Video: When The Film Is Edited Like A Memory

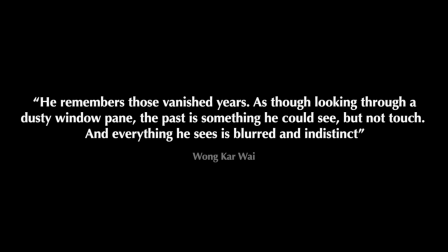[0:00] Siempre que te pregunto que cuándo, cómo y dónde,
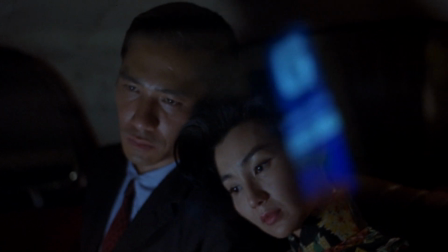[0:08] tú siempre me respondes, quizás, quizás, quizás.
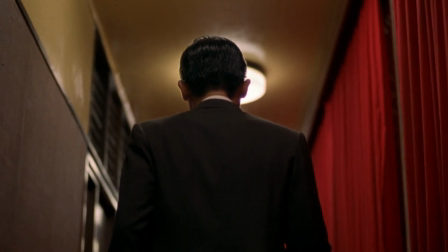[0:18] Y así pasan los días.
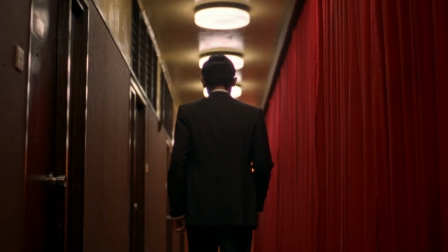[0:21]
Hi, my name is Nico, and about a year ago I watched In the Mood for Love, a film directed by Wong Kar Wai, and a film that takes place in 1960s Hong Kong.
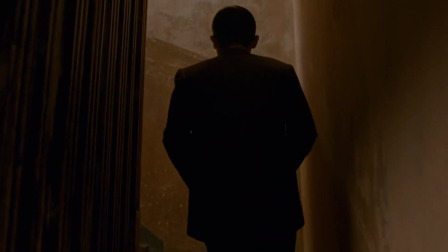[0:30]
It's been on my watch list for a while now, and after rewatching it again, I remembered why it's one of my favorite films.
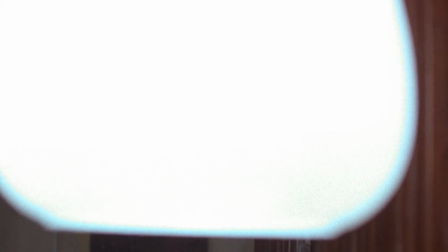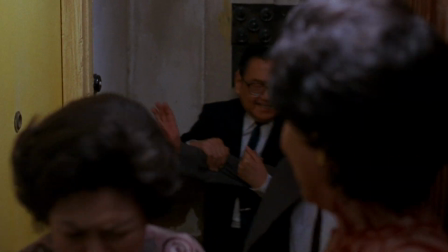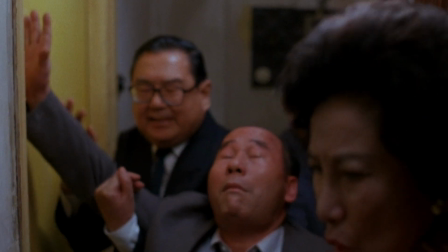[0:48]
This is Mr. Koo, and he's pretty drunk. Although he's not on our main character list, he is the reason for why these two characters are stuck in a room together.
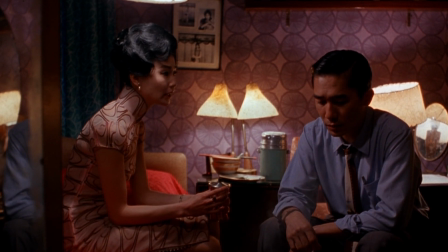[0:57]
But this moment isn't where we get to meet them for the first time. In fact, we see them often.
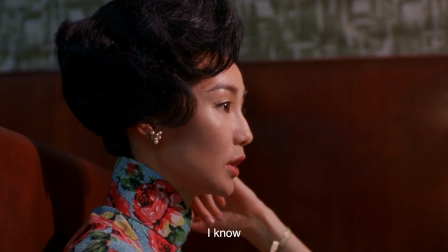[1:02]
It's this moment we get to see them for the first time alone and together.
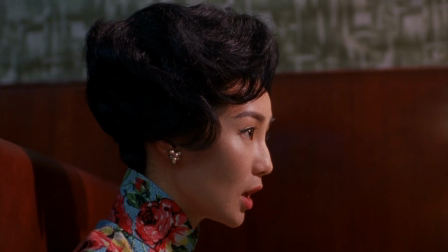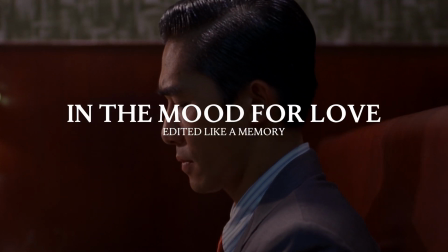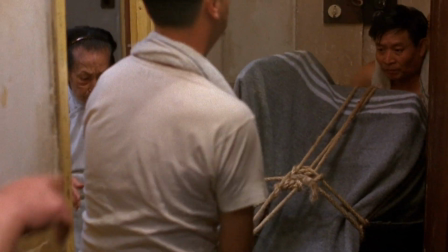[1:17]
In the Mood for Love follows the lives of two people that move in next to each other, Mr. Chow and Mrs. Chan.
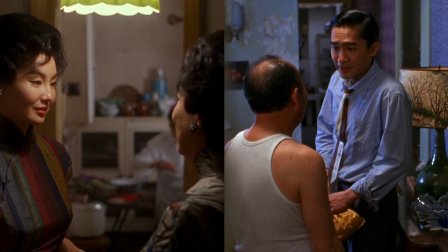[1:25]
They live in a small space where they interact with their neighbors often and find themselves passing each other through tight hallways.
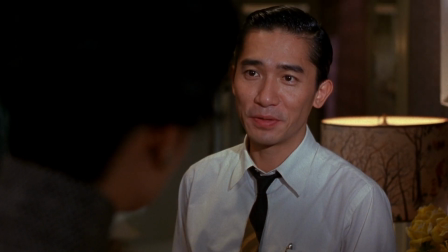[1:31]
And as they begin to interact, they discover that their spouses are cheating on them with each other.
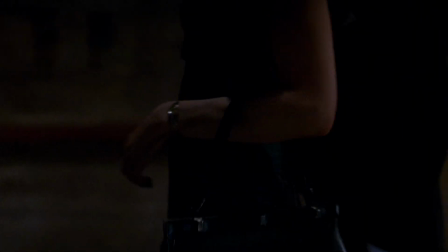[1:37]
They bond over their betrayal and attempt to piece together how the infidelity began by reenacting the events they think led their spouses towards the affair.
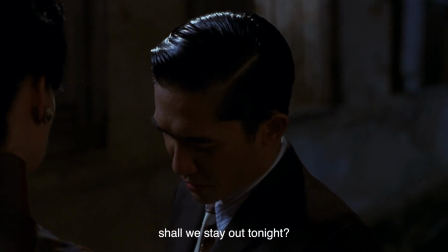[1:46] 不如今晚唔好返屋企啦。
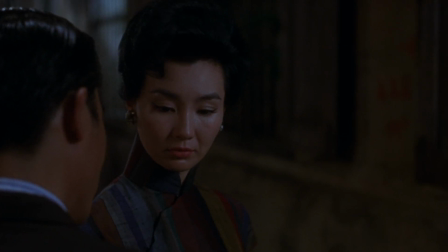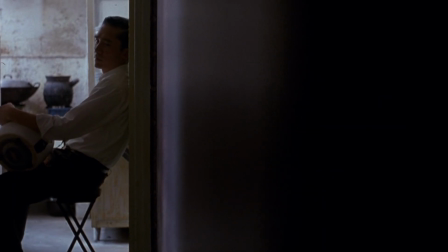[1:55] 我老公唔會咁樣講㗎。The framing of the film is one of the techniques used to show the intimacy between characters.
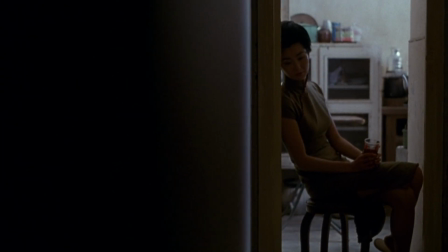[2:02]
In almost every scene, there is a frame within a frame.
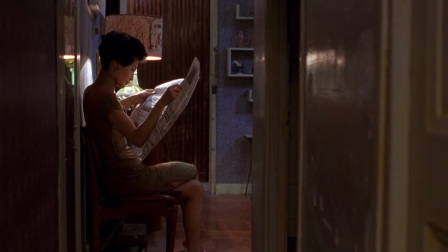[2:06]
The characters are isolated into an even smaller screen space, which creates the feeling that there is no privacy.
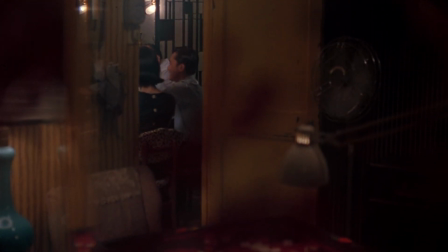[2:12]
The way the camera narrates the story as if we're looking through a frame of our own, that we are just as much of a neighbor as they are to each other.
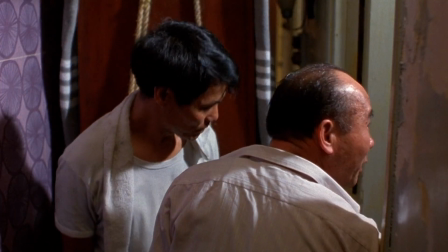[2:20]
We get to see them struggle with new furniture,
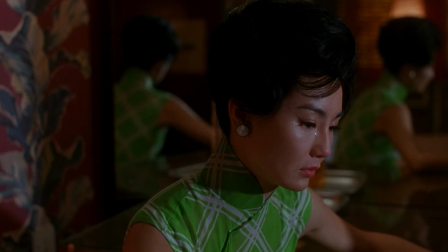[2:25]
obsess over a rice cooker, and we get to watch them cry, discover an affair, and fall in love.
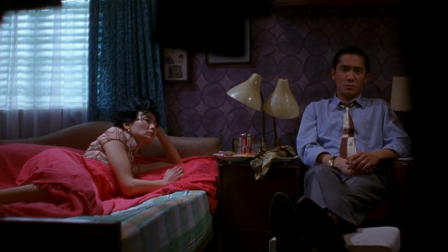[2:32]
We see their lives almost as if we are in our own frame, watching them exist in theirs.
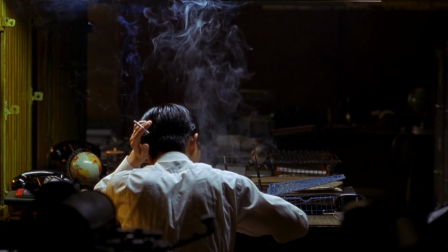[2:37]
But if anything can be said about the film, it's the color. The movie is filled with red and green.
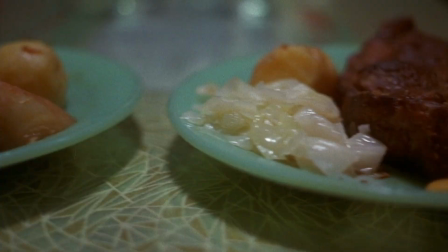[2:44]
It shows that their environment has a sense of coordination. The plates are green, the rooms are red, even the taxi they share is red and green.
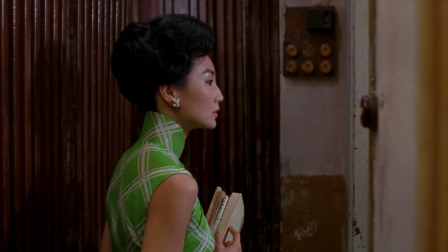[2:53]
Mrs. Chan's dress is at times red, at times green, and at times a combination of both.
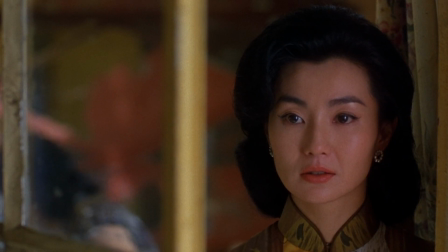[2:59]
What Wong Kar Wai makes an effort to make sure is that the audience is aware this isn't a film about people getting cheated on and then falling in love.
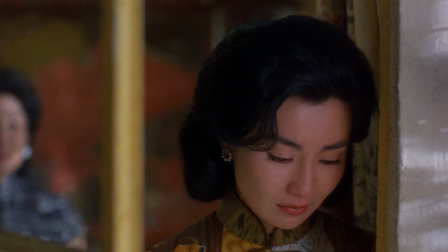[3:07]
It's a film about the memory of love.
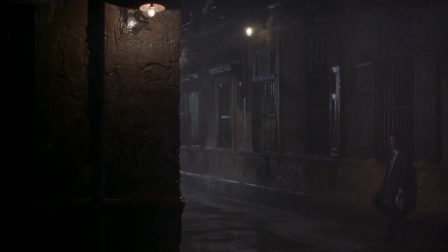[3:10]
He uses a non-linear storyline cutting from one day to the next to show that these are fragmented memories,
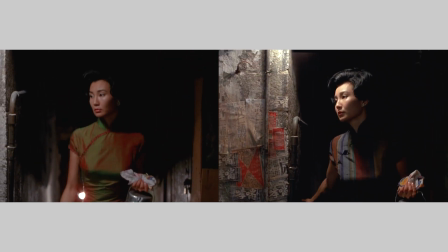[3:17]
from the repetition of actions to the color of a scene.
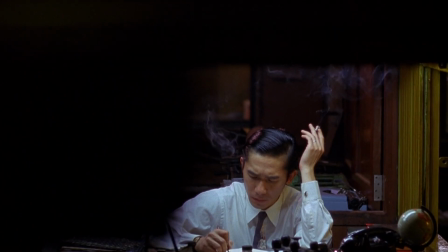[3:22]
There's a sort of dance that Wong Kar Wai creates. And Wong Kar Wai uses the symbol of time to push this narrative forward.
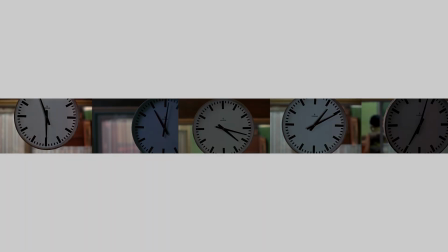[3:30]
There are 5 clock shots in this movie, and the times that they're showing aren't relevant to the characters or to the scene. Wong Kar Wai just cuts to them. And this isn't the only time he does this.
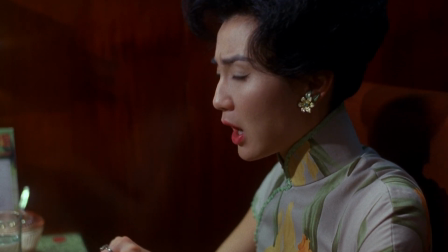[3:42]
Mrs. Chan wears a variety of dresses, and by following a scene, we notice that her attire changes mid-frame.
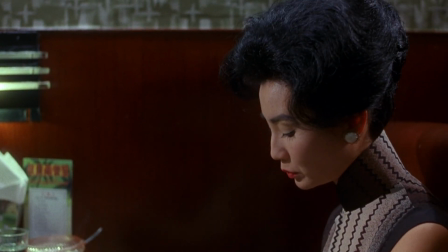[3:50]
Wong Kar Wai does this to show the discontinuity between their interactions and how the characters are feeling in that moment.
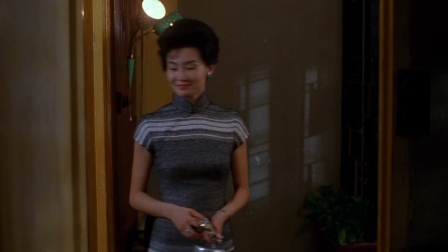[3:57]
This is to illustrate that the film isn't about the passage of time or the finer details of a memory,
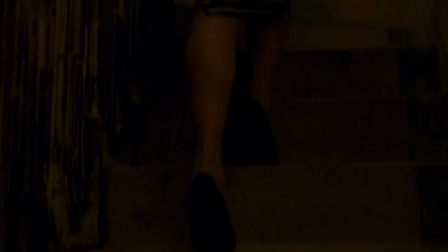[4:03]
but rather that nostalgia has nothing to do with what someone is wearing and at what time they wore it,
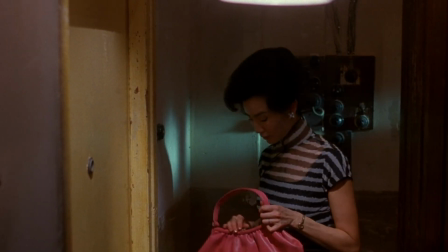[4:09]
but rather how that memory feels.
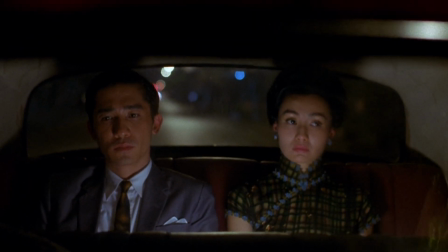[4:12]
A point made in the film by Mrs. Chan and Mr. Chow is that they don't want to end up like their partners and cheat on their marriage.
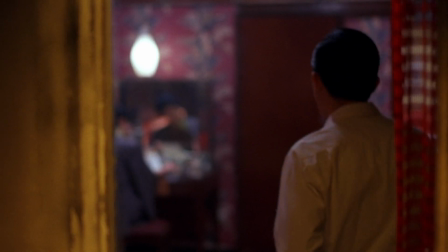[4:20]
However, they also can't help themselves. Their environment is constructed for them to be intimate.
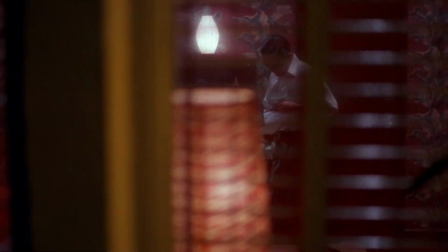[4:26]
They live within frames that force them to be together, whether they're inside or outside.
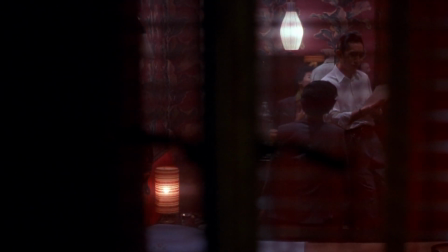[4:31]
We watch them through a window, framing them again in a tighter, more intimate space.
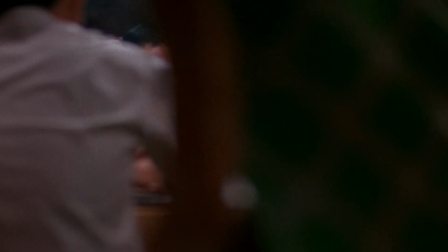[4:39]
As Wong Kar Wai was writing the idea of In the Mood for Love, he titled the film A Story of Food,
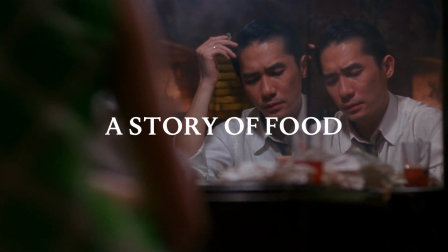[4:46]
which to me gives the idea that this isn't just a movie about cheating or about romance,
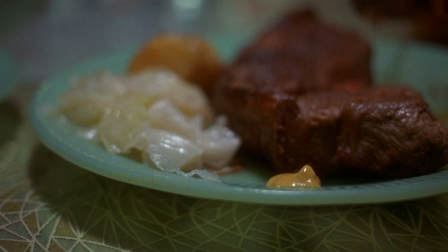[4:52]
but rather a movie about food. And we really are at an intimate point when we share a meal.
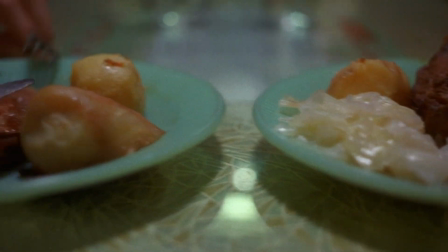[4:58]
We connect when we're eating.
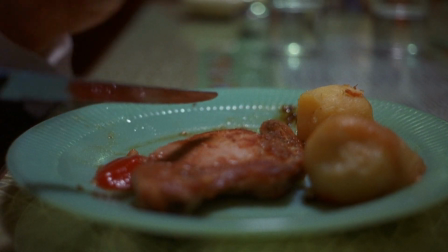[5:01]
The most engaging scenes revolve around consuming food, eating together, working together, and falling in love together.
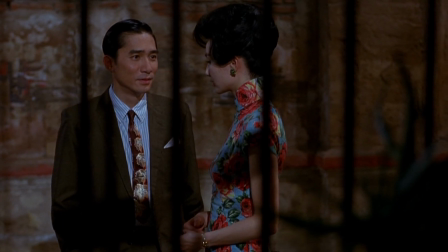[5:10]
In most romance movies, we understand the order of events that occur. Love, heartbreak, love again.
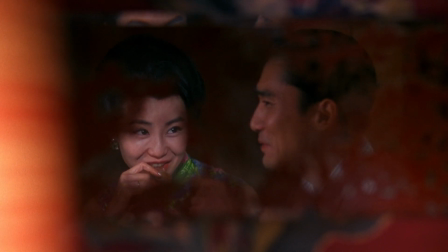[5:16]
But in a Wong Kar Wai movie, we have no idea what's going on. And this isn't the oblivious mistake of a director on a budget,
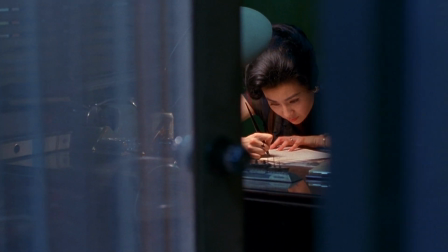[5:24]
but a well-thought-out choreographed series of edits done to express the reality of what love might be for some of us.
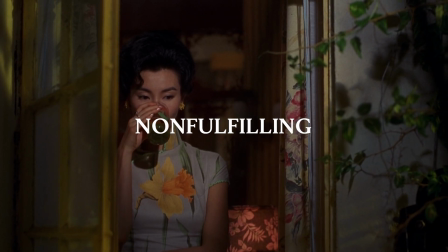[5:30]
Empty, non-fulfilling, and a moment we might forget.
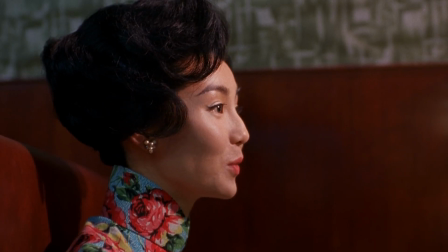[5:38]
So what makes this scene so important?
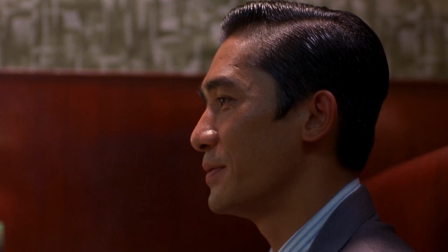[5:41]
Well, for one, it's one of my favorite scenes in the film that we get to revisit twice, and it's the first dinner they have.
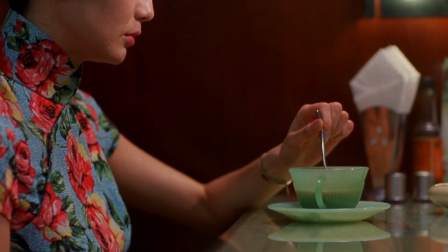[5:49]
They talk about the affair their spouses are having, and they hold onto their space, never sharing the same frame.
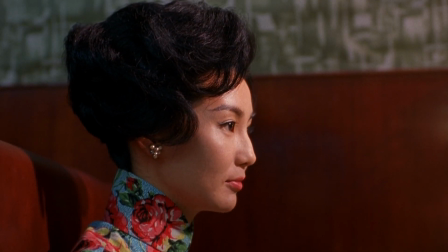[5:55]
And although visually they look disconnected, the dolly of the camera, panning from right to left,
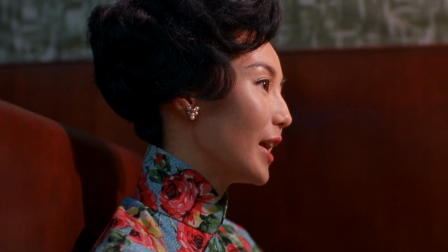[6:01]
shows that although they are broken inside, they themselves are connected.
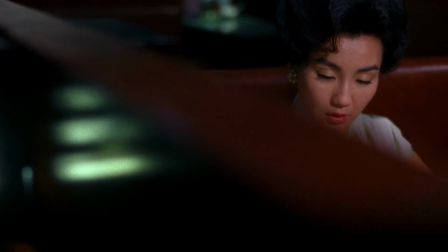[6:06]
Following this moment, we no longer know if the conversations they have are reenactments or Mrs. Chan and Mr. Chow talking to each other.
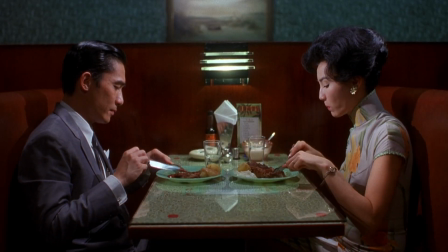[6:14]
In the next dinner scene, we see them sharing the same frame, and something amazing happens.
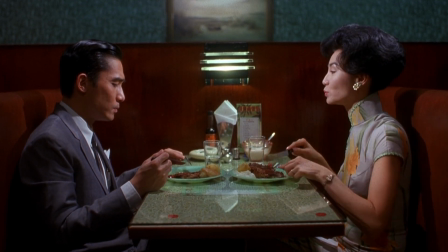[6:20]
The meal they're having is what the other person's spouse would eat.
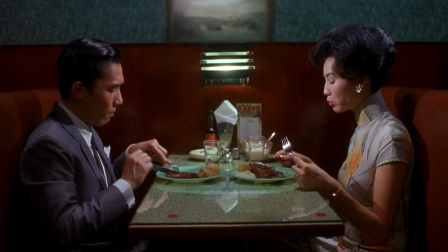[6:24]
And so Mrs. Chan, in this scene, is playing as two characters.
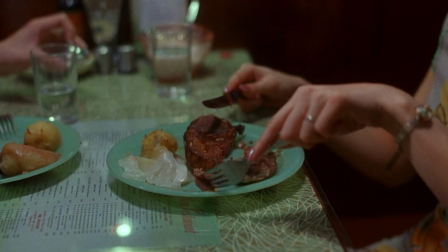[6:30]
She's acting as Mr. Chow's wife and as the woman he falls in love with.
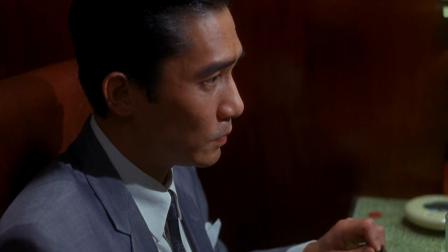[6:36]
And even she doesn't know when he's speaking to his wife or to her.
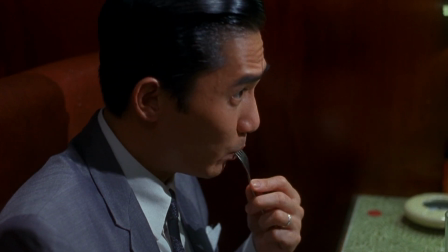[6:40]
From this point on, we don't know if the romantic moments we think they're sharing are real or playing.
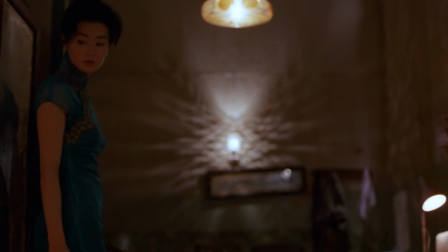[6:48]
In the end, however, we are given the context that if what we saw was true, we know that they do love each other.
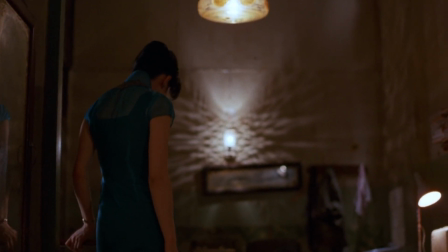[6:55]
And something that Wong Kar Wai makes clear is that love is much more complicated than what is right and what is wrong.
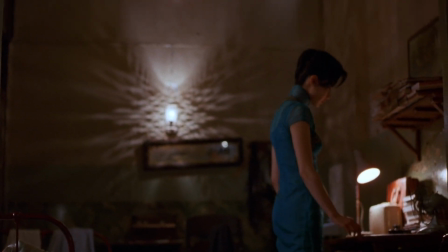[7:01]
That love is possibly just a feeling that's extremely complex, and as humans we experience that, and navigating it is just as complicated.
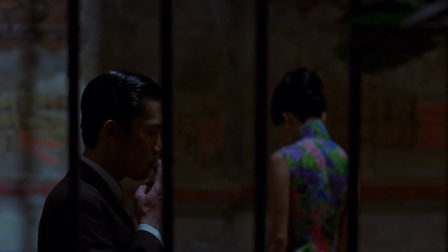[7:10]
Having to reenact what you think your spouse is doing with another person might be the closure you need to fall in love again.
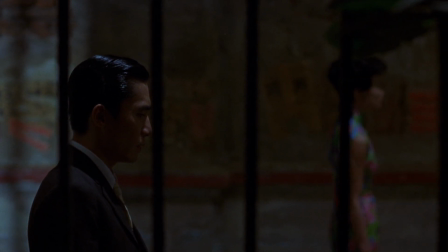[7:17]
We understand that these characters, albeit at the focal point of the movie, never get to express who they actually are.
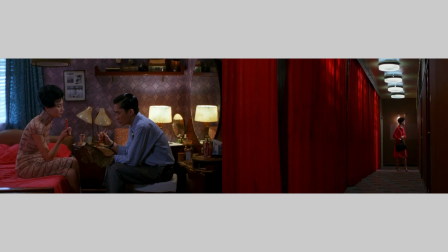[7:23]
We don't even get to see the faces of their spouses. We understand that they don't want to have an affair, and yet we notice, and even they admit, that they're not any better. That while in the beginning of the film, they just wanted to figure out how their spouses ended up cheating, they realized it just creeps up on you.
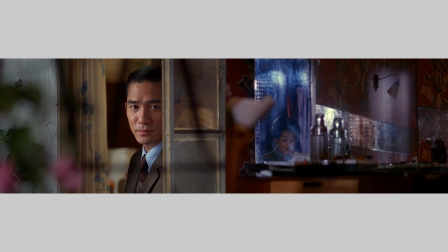[7:40]
You don't decide to fall in love, you just do. Nothing in this film is by coincidence,
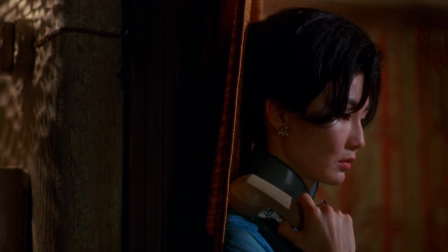[7:47]
and it's important to note that the music of the film acts as a non-diegetic character, creating a rhythm to their love.